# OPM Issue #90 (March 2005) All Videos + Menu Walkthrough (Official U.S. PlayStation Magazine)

Grizz suffers from the same problem that Tati suffers in the game, which is he's marked with this evil tattoo. He's been very successful in controlling it. He's actually mastered it. And he's been trying to teach Tati that and try to keep her on the good path. Bamusu is the most boisterous of the four. He's a big guy that just loves to fight. And he'll laugh while he's doing it, and he enjoys it.
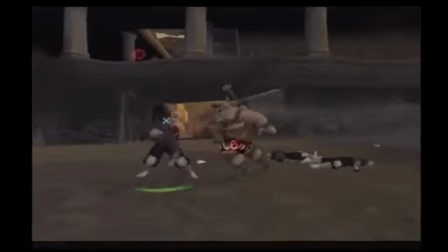530s
He is noble as Rao, but just gets a kick out of it.
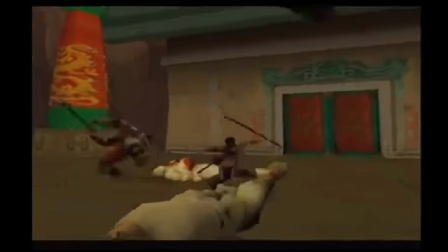537s
We take a real dynamic approach to how we use our camera in combat. We free it from behind the player and spin it around the action, zooming it in and out of the action to really give a sense of combat and energy.
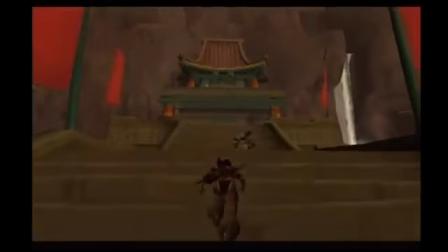552s
So if you walk into an environment in the game, the camera takes a very casual third-person view, and it's really allowing the player at that point to just kind of examine the scenario and see what's happening. The minute you do something like actually get into a fight, the camera begins to play a different role. It'll actually start rotating around the characters. The reasoning behind that was to get the player to feel like he's involved in the fight. So we're throwing you in. Before we start a level, we try to figure out generally what the cultural flavor is going to be.
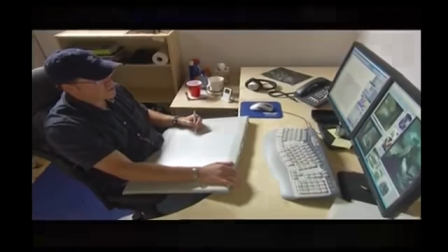583s
We try to infuse a lot of different cultures into it,
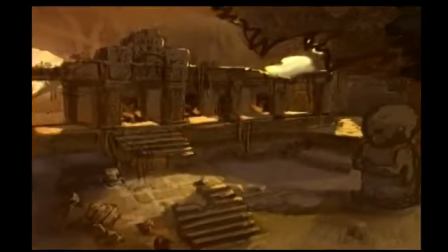587s
like Middle Eastern cultures and Asian cultures and Polynesian cultures, all kind of mixed up together in a kind of a cultural soup.
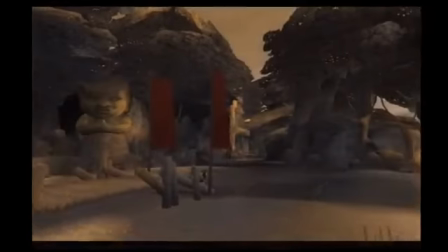594s
So you really feel like you're traveling within this world. It all blends together. They've done a really good job of putting you in the environment and making you feel like you're in a very living, breathing world.
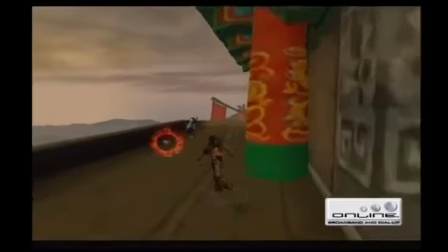605s
Rise of the Kasai does excel as a two-player online combat game. It's much easier to work together, especially for the strategy elements with two players.
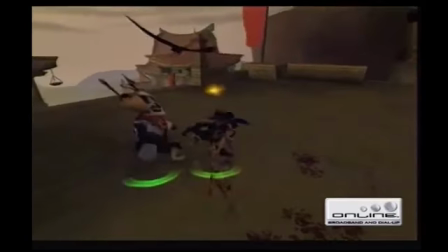613s
One person could take the high road, the other person could take the low road. The battles could be joined. You could join up with a partner and fight with the enemies, or you could sort of sneak around. One person could be stealthy, another person could be aggressive. For the music of Rise of the Kasai, we really wanted it to fit with the way we created the environments.
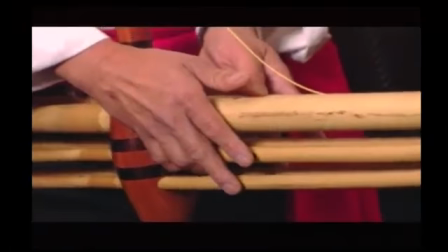634s
I met a guy named Mr. Bang many years ago. He's from the mountains between Thailand and Mongolia.
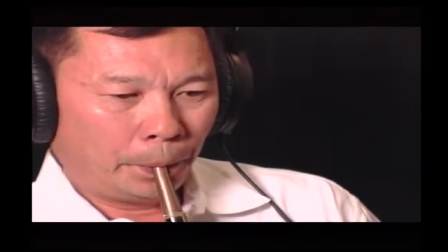640s
The composers were on hand to see how he does what he does so they can create a tool set to integrate into their sound. So all the elements we use are organic instruments. They may have a more modern, maybe even techno feel in some ways, but all done organically.
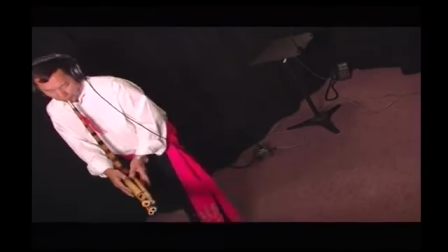654s
This really allows us to integrate that into our spiritual elements and bring a more realistic and exciting cultural experience.
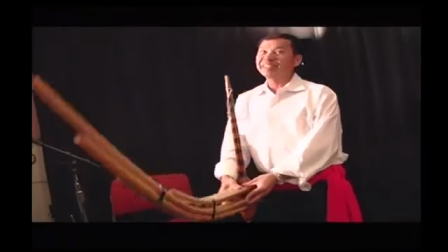661s
It's just like
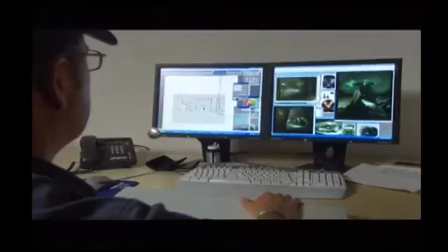666s
The one thing that unifies the group is their interest in art and in film.
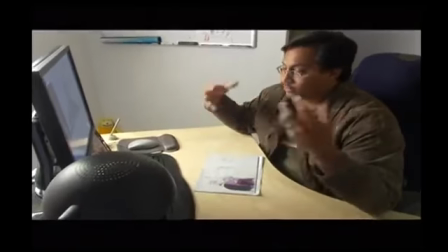671s
We have people that are from the video game industry that have been around for 15 years.
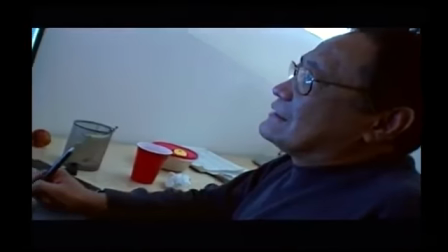676s
And then we also have people from the animated feature film industry who have got a lot of experience in making movies. So the groups have kind of come together and found this common ground of what we think a game should look like. we have a lot of very talented artists on our team who are all traditionally trained,
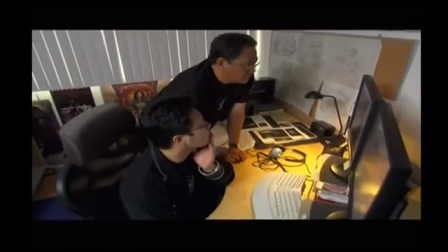692s
so texture maps are all done by hand. That lends more to the organic sense about these levels.
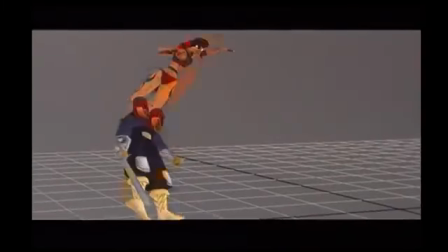697s
It's all just coming out of the mind of the artist and the talent of the artist. They've got a great animation style that goes into the combat, and when you see it in action, it looks almost like a ballet.
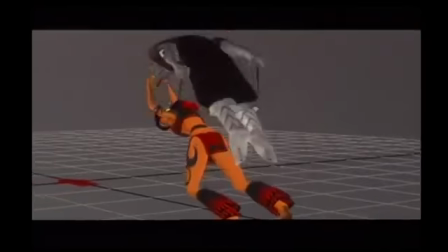705s
They've got a great sense of timing that they translate from the animation to the actual player, where you feel in combat you're almost dancing around, but you're dancing around in sort of a brutal, quick way.
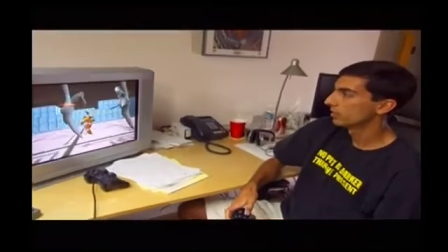716s
We've likened ourselves to an independent film studio. We want to make things that are recognized for their artistic content and their depth.
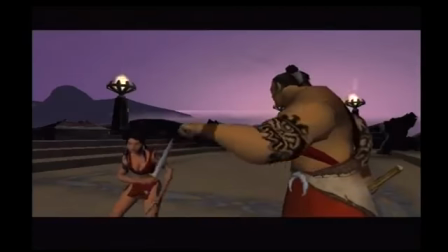723s
We have two sets of cinematics. We have our in-game cinematics that tell the story with the actual characters and the environments in which the game kind of takes place. Then we have the bookend movies. These cinematics actually unveil more of the story before the actual game starts.
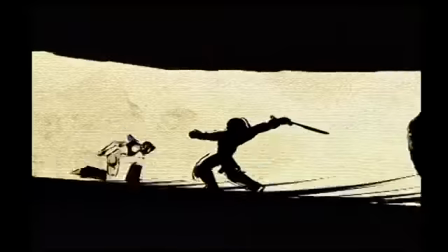740s
The whole style of these movies is a little bit more unique.
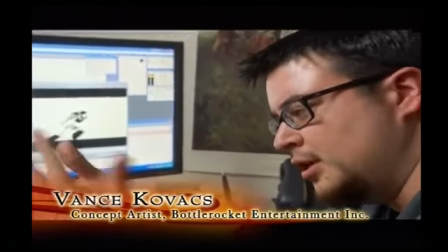743s
It's almost like a living comic book, or, you know, if you were to see a Japanese print or a Chinese print sort of come to life,
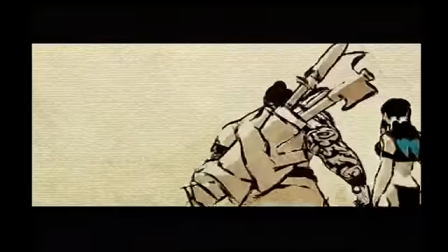750s
you know, sort of rice paper backgrounds and big black sumi brush and watercolor sort of thing.